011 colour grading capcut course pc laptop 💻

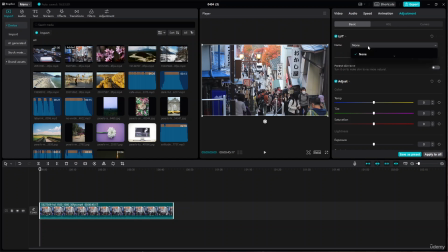(4:08)
You can fix it up just by applying the one which you need to use. Now on the LUT, you can see there's like none right now. You have to make it up on your own. First off is make sure to select the video. Then what you're going to do is going to be go off to adjustment.
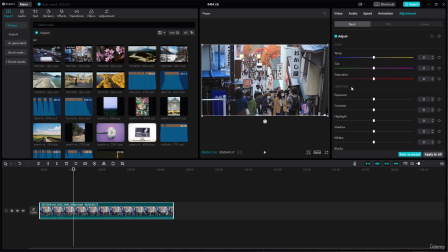(4:27)
Now the first thing which you have to fix up is going to be the color. Now color will be adjusted by using 3 sliders or 3 options, which is going to be temperature, tint, and saturation. Now how do you want your temperature to look like?
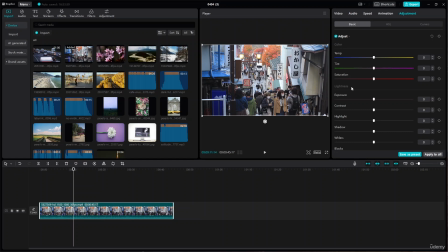(4:44)
Should it be, cold? Or do you want the temperature to look like it's hot? If you want it to look like it's hot, make sure to drag the slider on the right side. It'll make it look yellow. But if you want it to be cool, take it to the left side and you will basically see that it looks quite cool and feels like the temperature is quite cool too.
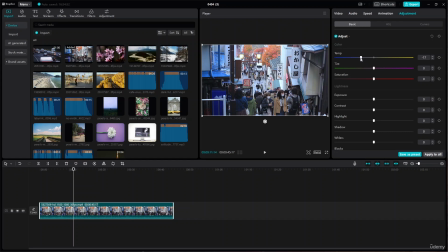(5:04)
So keep it where you want. Let's say I'm going to do is keep it like this, somewhere around over here. And then because people are wearing jackets, so I'm going to do is make it look a bit cooler. Now, if I want maybe a bit of tint, you can apply a bit of tint.
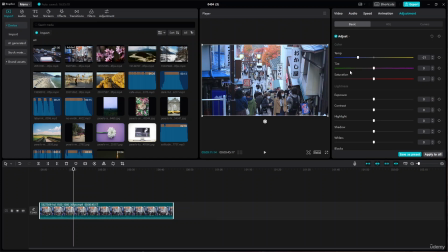(5:19)
You can see if you take it on the left side and right side, green and pink accordingly, okay? And respectively. So if you want the tint of the color to be a bit greenish, you can take it to the left. If you want it to be pinker, you can take it to the right.
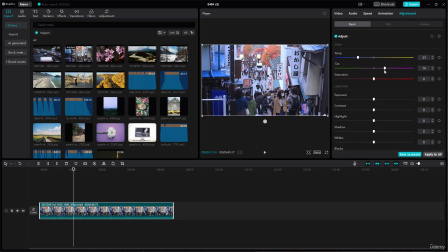(5:36)
It will just give you off that, the time or, the sky color. If you feel like the area is kind of like a bit, on the sunset side, make sure to take it to the right side. But if you want it to be somewhere around, nighttime,
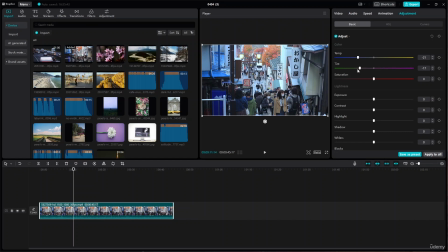(5:53)
it works better on, night videos. So you can try applying it and check it out which one you need. So I'm going to keep it a bit on the right side because it just looks a bit more better. Now you can fix out the saturation of the color of the video just by using the saturation slider.
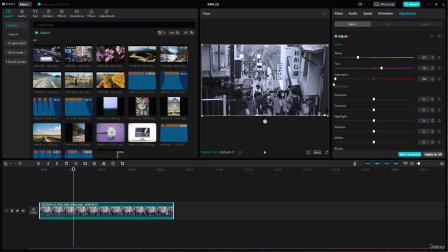(6:08)
If you want it to be darker or no color, just take it to the left. If you want better or higher color, take it to the right. Now you can see the difference, right? You can see the difference of how it actually looks like.
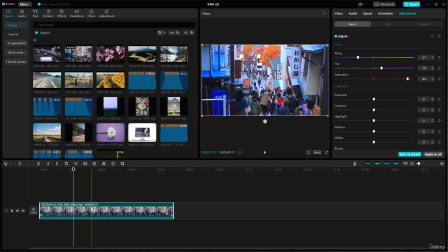(6:21)
See, this is how it's supposed to look like. Or let's say without any effect, this is how it's supposed to look like. But when you apply it, you can see the difference of the color. So I'm going to do is just reduce it just a bit more, and you can obviously use maybe somewhere around 27.
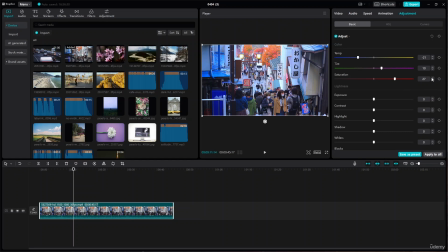(6:39)
Perfect. Hit on enter. I can use these buttons too, all of them, and also use keyframes. Then let's go off to the light. Obviously, light plays a very important role in, carrying the wavelength of the color.
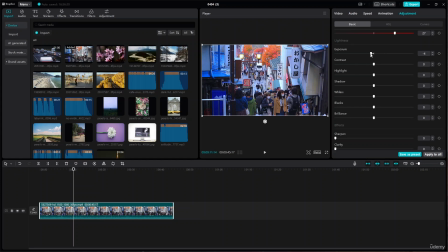(6:53)
You can fix out all about the lights. First off, let's start off with exposure. If you want it to be, a bit more clear, drag it a bit to the left because it will make the dark parts a bit darker and the borders to be a bit darker too.
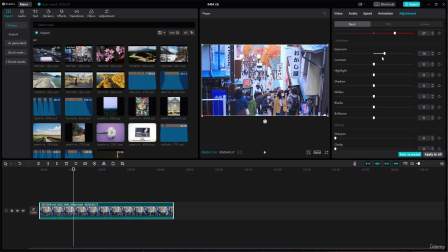(7:09)
But if you want it to be brighter, you can increase it, but it will lose a bit of, the saturity, the clarity of the video. So I try keeping it a bit to the left because it just looks a bit dark, but it gives the color a better vibrance. Then we have the contrast. You can also increase and decrease it according to your need.
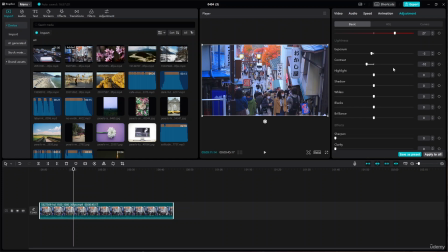(7:27)
I also try keeping it to the left side because if you see that the exposure, when you decrease it, makes the corner or the dark area a bit more darker and you want to make it a bit bright, just decrease the contrast a bit and you'll basically see that the dark parts will go away, okay?
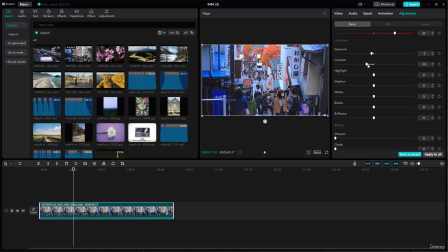(7:46)
Even though sometimes it might look a bit shady, so adjust it a bit more. Let's say I want to increase it a bit. You can see now the darkness on the corners. But if you decrease it, you'll basically see that it will also turn brighter. So fix it up according to your need. I'm going to keep it somewhere around 6 or 7. Then we have is the highlights.
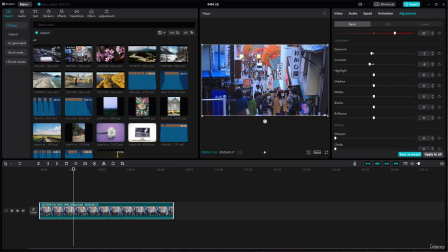(8:06)
So the highlights are the part which, basically shines through the video. You can see this is a highlight, this is a highlight, and this whole part of being white is this highlight, okay?
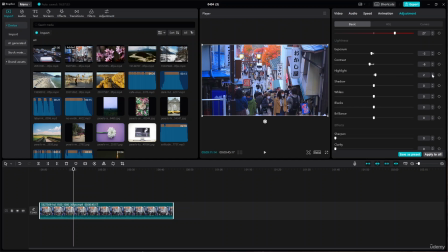(8:16)
If you want to increase it, you'll basically see the parts will get brighter. You can see how shinier it gets. If you decrease it, you'll basically see that the parts will become darker, okay?
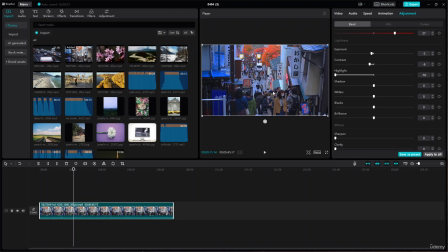(8:29)
You can see the white part is becoming darker. So, but it just allows you to look through the video and make it look a lot more better. You can now see everything in the video because if you have brighter, you can see that it is too high.
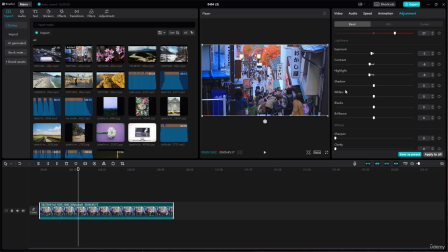(8:44)
So I'm going to do is just keep it just a bit less so that we can spot everything clear in the video. Then we have the shadow. Well, shadow represents the shadow parts or the dark parts of the video. Well, not even shadow like, the shadows of people or shadows of anything.
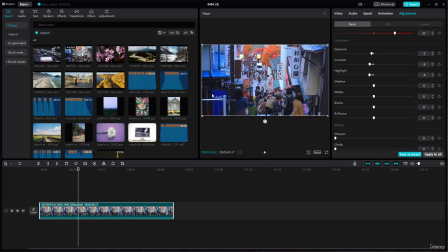(9:02)
It's not like that. It's going to find out where the dark part is. You might not be able to see it sometimes, but it will analyze it. And let's say if you increase it, you will basically see the dark parts will become a lot brighter. See, these are the shadows, which you can see the dark parts.
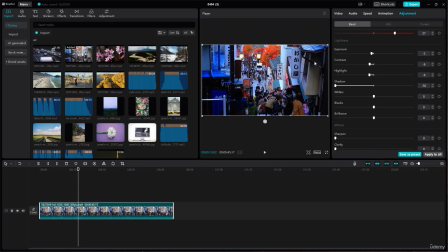(9:18)
If you decrease it, you will basically see the parts have become a bit more darker. Now what you can do is increase the contrast and you will basically see, or decrease the contrast a bit more. You can increase the, the exposure, basically however you want. So I'm going to do is just undo the process. There we go. Perfect.
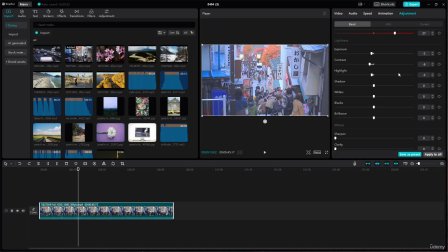I'm going to keep the highlights somewhere around over here. Shadows to be a bit darker.
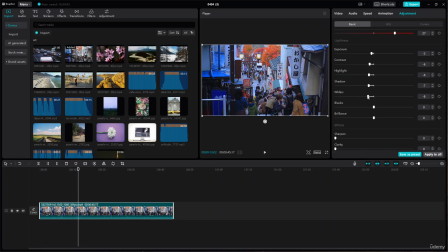(9:54)
Now you can also fix out the whites in the video. I'm going to do is decrease the whites because it doesn't look that good to look at it sometimes. I can increase the blacks just a bit, or maybe increase it by decreasing it.
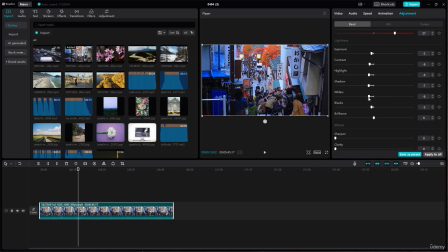(10:13)
You can see this is how it works. And you can also fix out the brilliance. You can see now, this is kind of like a bit of AI. It's going to adjust it on its own, brilliance. See if you increase it, how higher it gets, but you can see the exposure is a lot.
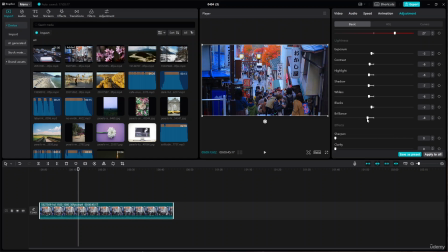(10:30)
So what I can do is just decrease it just a bit. You can see now it looks perfect. Now, if you undo all of these, you can see this is the basic and this is color grading. You can also apply a bit of effects.
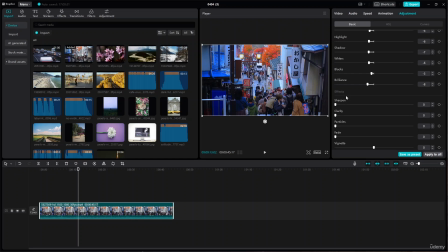(10:46)
There are a couple of effects which you can apply, such as sharpening it, clarity, particles, fade, and vignette. I'm going to give you description or small description about everything. The sharpness will increase the crispiness of the video.
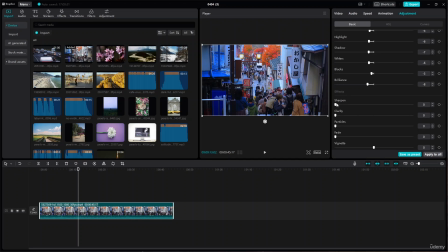(11:00)
You can see there are a couple of parts which you are not able to see sometimes. If you increase it, those will look a lot clarified. But one thing is that it doesn't look that good sometimes. Okay, so increase it like 1 or 2 sometimes so that it looks better. Now clarity does the same thing, but it, gives the structure a better pop.
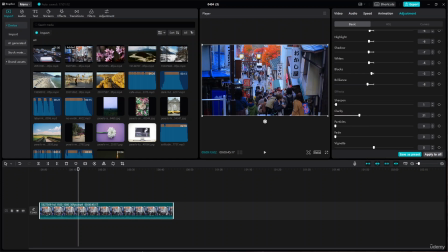(11:20)
So if you increase it, you will basically see the structures a lot more better. You can see the boundaries and everything, right? You can see it how it works, okay? So I try using it, not much, but I don't like to not use it either. So I try to keep it somewhere on a decent level so that it looks a lot more better.
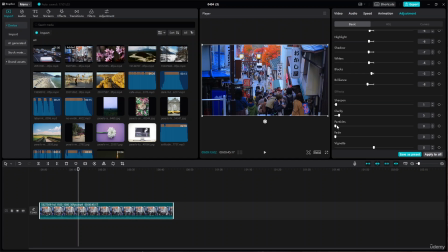(11:39)
It looks a lot more HD too, okay? Then we have the particles. If you want to remove it, you can also remove it by keeping it on 0. If you want some particles to make it look like nostalgic, you can increase it just a bit. It will give you off just a bit of that white noise or that noise in that video.
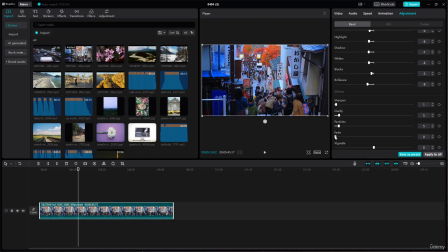(11:57)
And then we have is the fade. If you want to apply a bit of fade feather in your videos, you can apply that. You can see that it will just get like, bleached. Your video will look like a bit bleached.
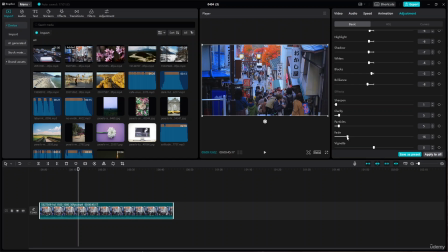(12:10)
So you can apply it if you want to, but I most of the time use this fade and particle when I'm trying to make something, very retro. It just gives off a really good effect. But if you don't use it, or if you don't want to use it, that's also totally fine.